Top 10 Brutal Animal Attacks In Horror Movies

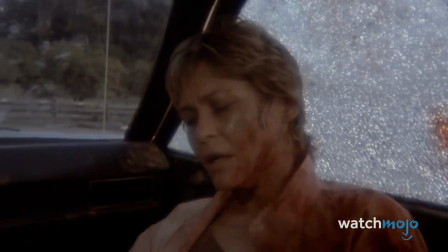Her cuts and bruises make a strong case for why not all dogs go to heaven.
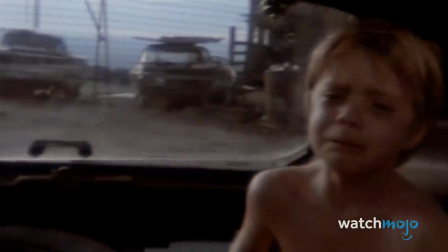So as you probably noticed, this list is about more realistic animal attacks like dogs and birds and bears and stuff.
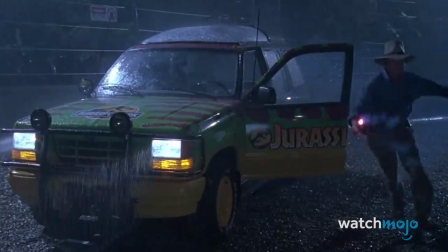So as much as I love Jurassic Park, it wouldn't really make sense for the T-Rex attack to be on here, would it?
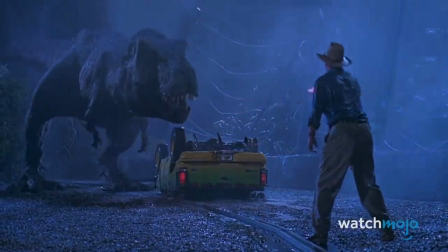Oh well, but I think Steven Spielberg might have had a little something to do with our number one. So stay tuned after these honorable mentions to see what it is.
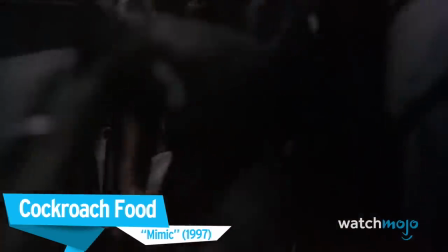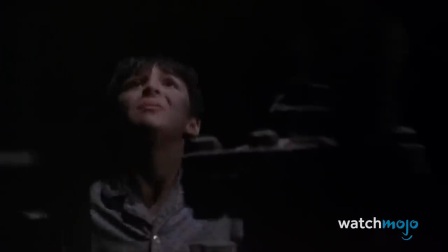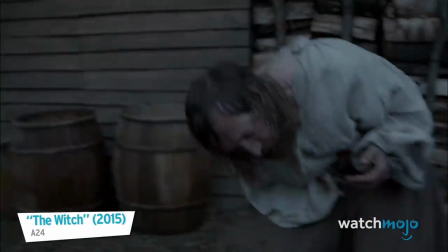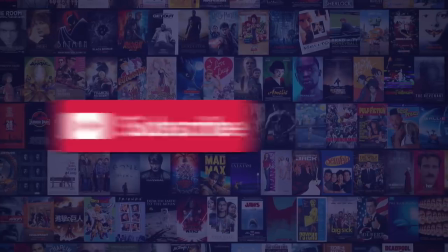not quite at the end yet almost there though just be sure to subscribe to our channel and ring the bell to be notified about our latest videos all right back
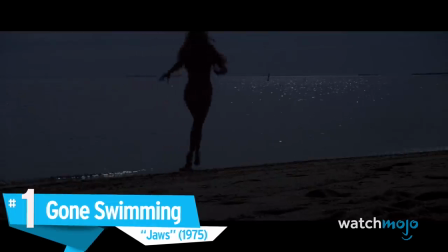to business number one gone swimming jaws it's ironic that the most brutal animal attack in the history of horror would be a scene
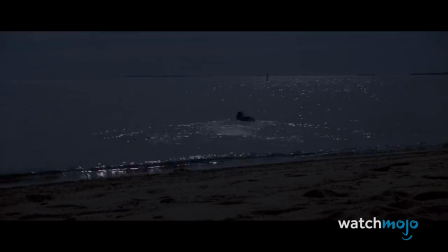where we never actually see the animal.
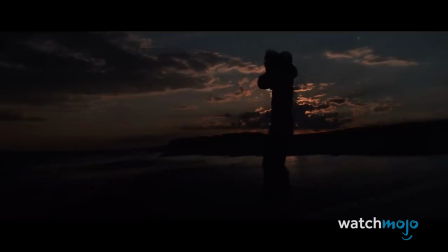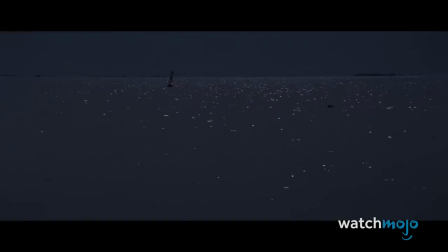The true dread in the Steven Spielberg classic, though, lies in what we don't see. The production of Jaws seemed doomed when Spielberg couldn't get his mechanical shark to work.
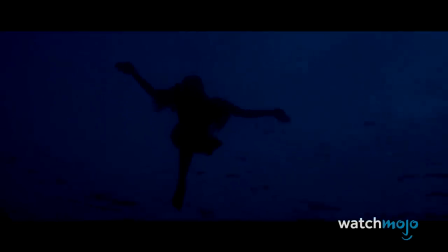This turned out to be a blessing in disguise, as Spielberg mostly substituted the shark with heart-pounding music,
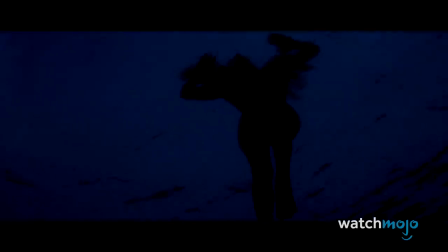clever editing, and a camera that told the story from the monster's point of view.
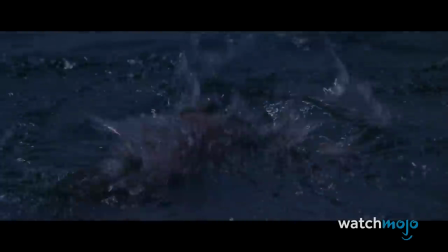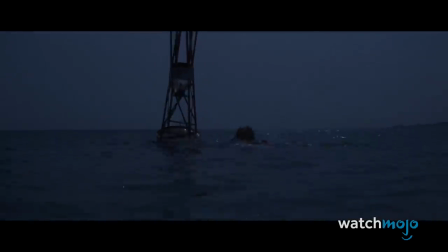Nowhere are the film's brilliant film making techniques better exemplified than in the opening scene where Chrissy Watkins' late night skinny dip turns into a blood bath.
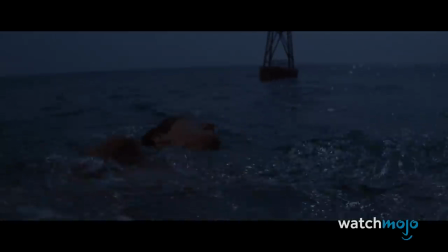Neither the waters nor the cinema have felt safe ever since.